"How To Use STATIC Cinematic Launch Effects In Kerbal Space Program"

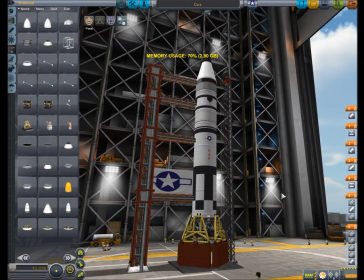10s
Hello, it's me Waffles and in this video I'm going to be showing you how to use Kerbal Space Program cinematic launch effects. This video was requested by Quabo LP. There will be a link to his YouTube channel in the description as well as a link to the Kerbal Space Program cinematic launch effects mod.
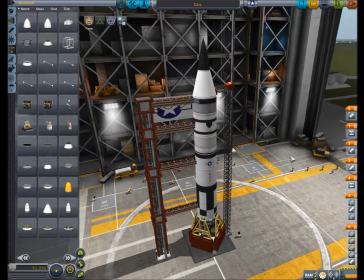29s
So as you can see I have a cinematic test rocket here and it is made up
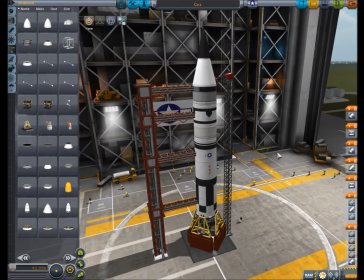35s
of highly visible colors that can be seen from a long distance which is what you want because you want your rocket to be seen.
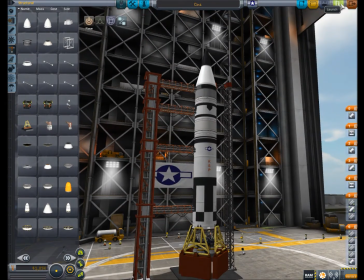42s
So now that we built the rocket we need to go launch it. So let's go do that.
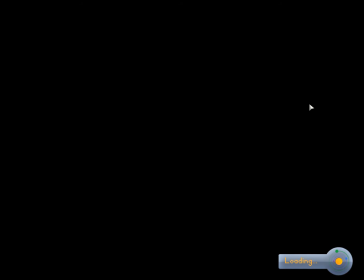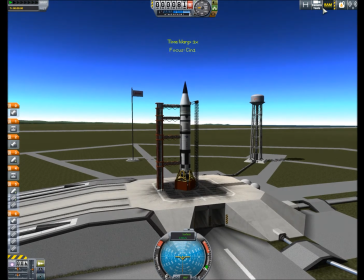Alright now you didn't know how to fly a rocket without the GUI on because the goal of a cinematic launch
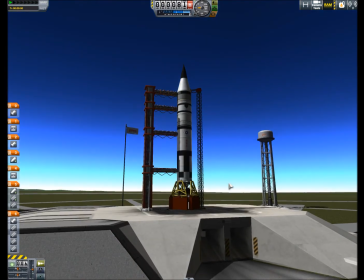68s
video is to have it so that it looks more realistic than like a game so you're gonna have to have the HUD off. You turn the HUD off by pressing F2 but before you do that you need to press
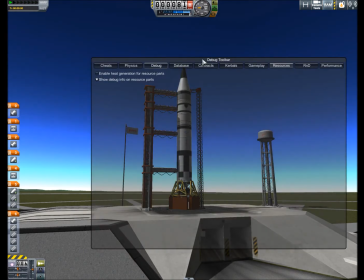79s
alternate and F12 at the same time and you need to go to cheat and make sure the unbreakable joints no crash damage ignore max temperature and a loud part clipping editors are checked because they're gonna need those to make the best out of your cinematic launches. Then you go to physics and go to thermal.
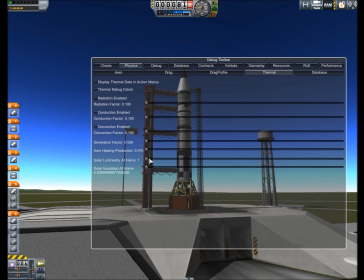98s
Make sure that everything is turned off and everything is dragged down to the lowest it can be because
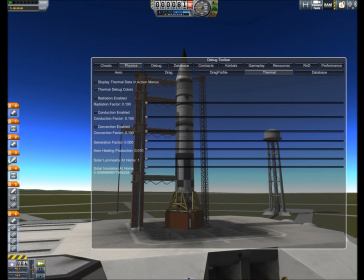104s
thermal things will make annoying things come up that will get in the way of making a cinematic launch.
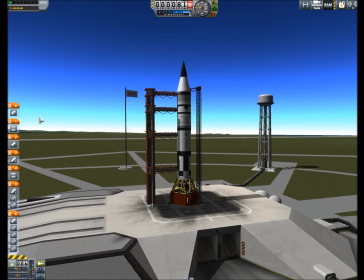112s
So then you press alternate F12 to close it. Make sure that all your staging is intact.
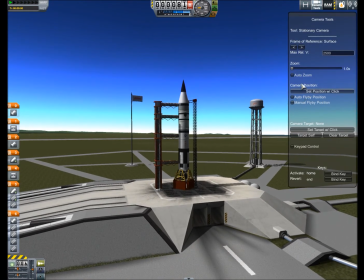117s
Then bring up camera tools by clicking on it. The first thing we want to do is set position with a click.
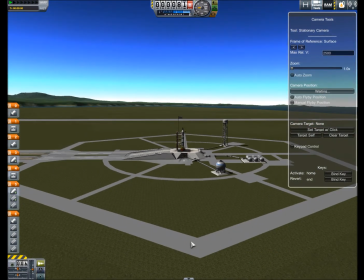125s
We're going to set our camera right here and
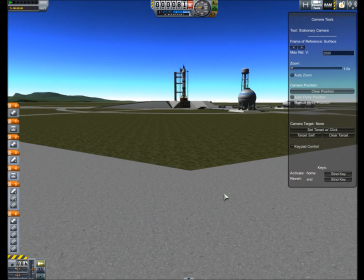129s
then we press the home button and that will bring us to the location or whatever button you have set to activate it.
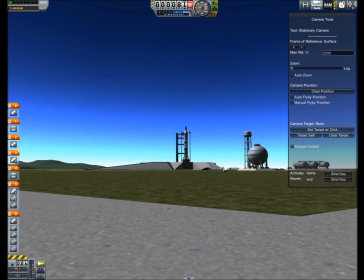137s
Mine is to home. So we're as closest to the ground as we can be.
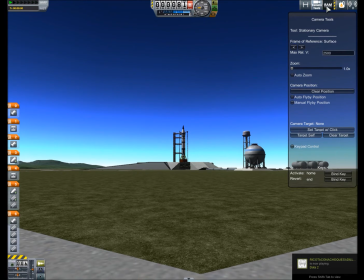143s
So now we exit that and
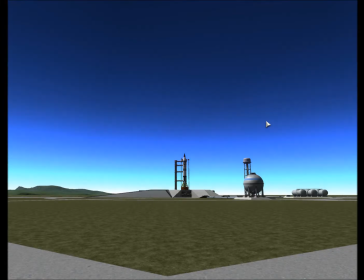147s
here comes a real part real fun part all right so now everything is in order we will begin the launch make sure that you eyes off and make sure that you have the highest possible frame rate with the highest possible quality because you want it to look good
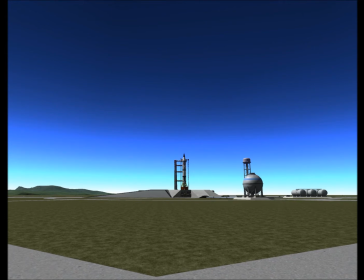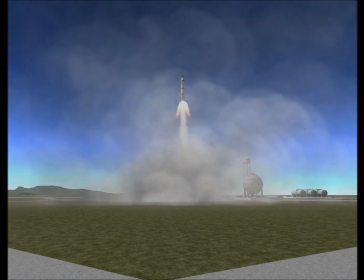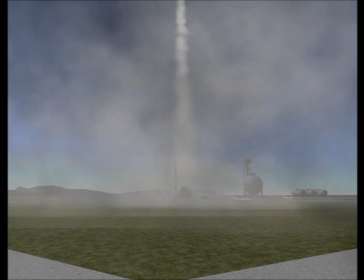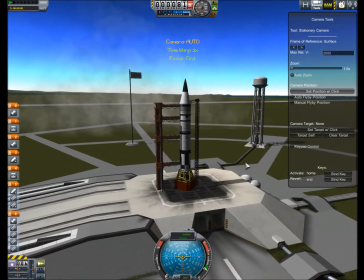193s
don't be afraid to get your camera closer to the rocket the closer
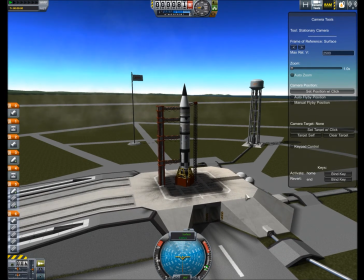198s
to the rocket is the better the shot you will have so we're going to put our clamor are somewhat closer to it.
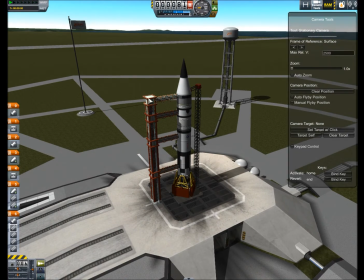211s
We're actually going to put it on top of our strut if I can.